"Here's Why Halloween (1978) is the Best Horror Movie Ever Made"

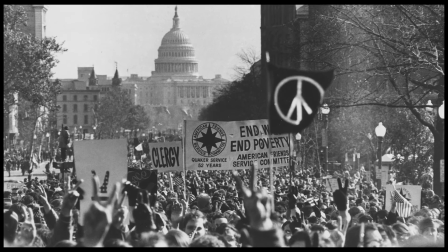This is a world of Vietnam protests and a waning Cold War where country introspection is becoming more common than blind patriotism.
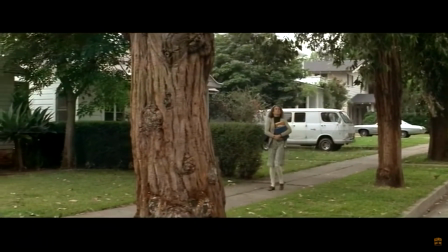All of this is to say that the suburban setting of Halloween struck a chord with the populace of 1978 due to its topicality
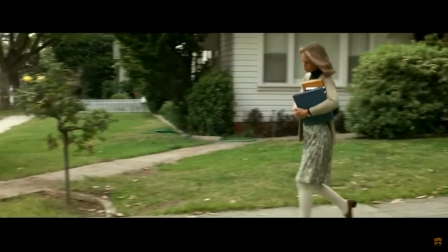and allegorical nature of a faceless being of pure evil invading the quote-unquote safe lifestyle of America.
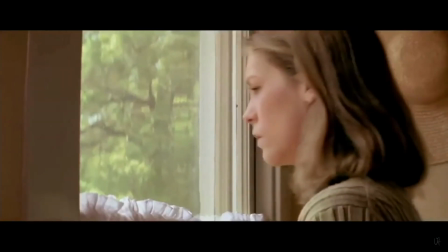A large part of the subtlety of the original Halloween is the enigmatic nature of Michael Myers himself. He is put in the credits as the Shape, not Michael Myers. The Shape is a being of pure evil.
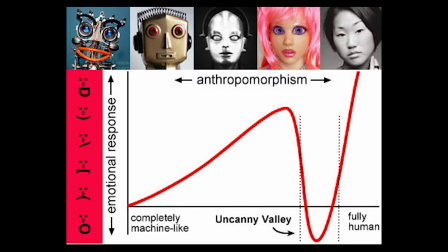Even his face reveal doesn't humanize him. His white mask is in the uncanny valley, which adds to his creepiness, but it's not in a distracting way.
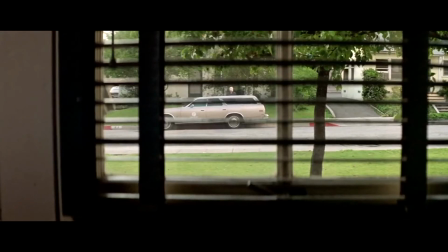It just allows him to seem almost human, but also lifeless.
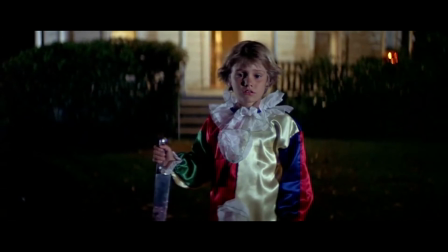Even though you see him as a young boy, the expression on his face after just brutally murdering his sister is not one of an angry killer.
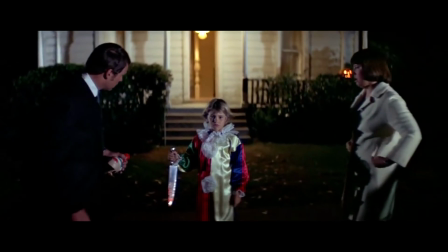He shows no remorse or frustration. It is completely emotionless.
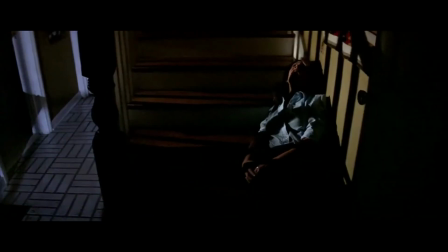This carries to his adulthood. He walks around like a shade, no emotion or drive to his movements.
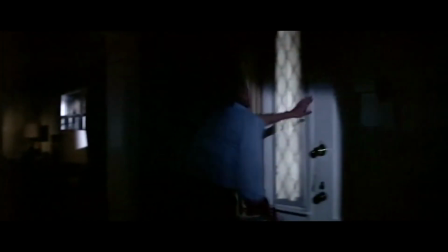The way Dr. Loomis talks about him stresses this with his menacing descriptions.
I met him 15 years ago.
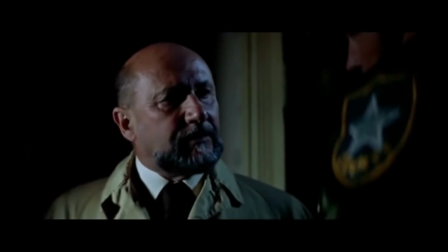I was told there was nothing left.
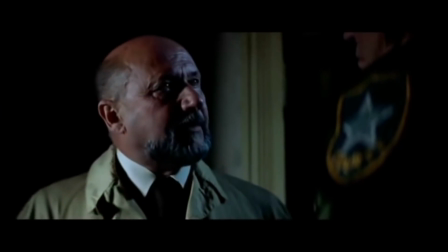No reason, no conscience, no understanding, and even the most rudimentary sense of life or death,
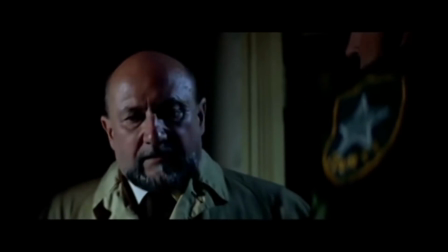of good or evil, right or wrong. I met this
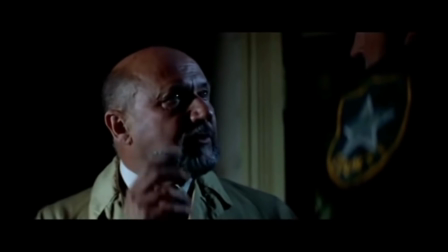6-year-old child with this blank, pale, emotionless face and the blackest eyes.
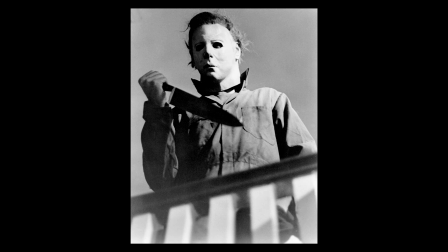Also, the fact that he never seems to die adds to this effect.
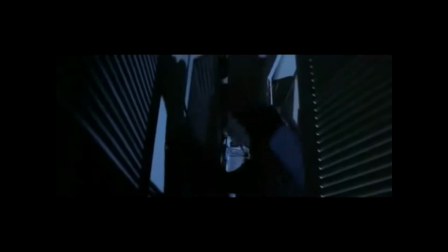He is shot and burned and stabbed so many times throughout the series, but he always returns.
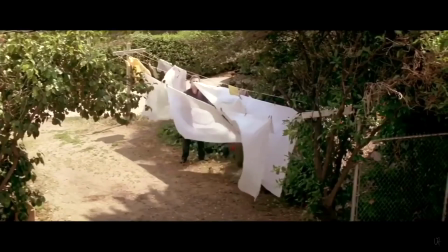Likewise, his constant disappearances make him have this apparition-like character. This culmination of characteristic pays off in my favorite ending to a horror movie.
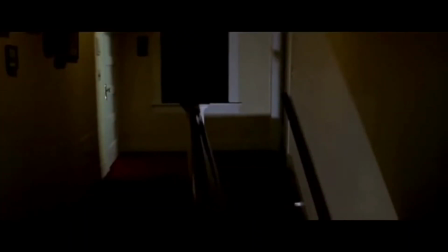Halloween ends by having blank shots of everywhere Michael has been, with no sound except for the breathing.
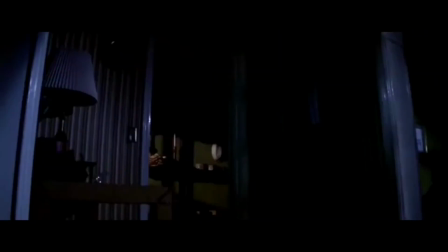It is as if Michael is everywhere. Even if you can't see him, he can see you.
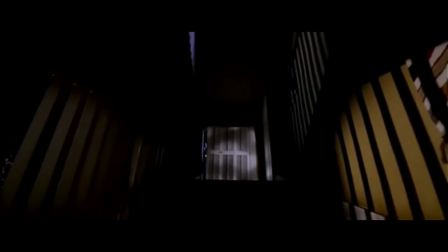And the moment you think you can find this personification of evil, it seemingly vanishes, but it is always still there.
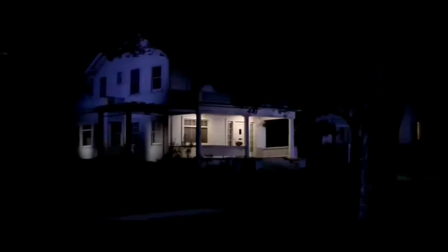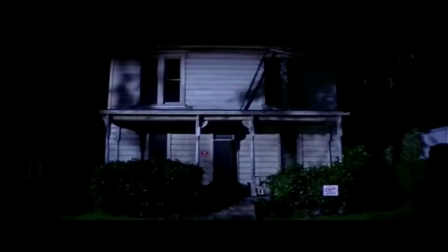Halloween gets an easy 5 out of 5.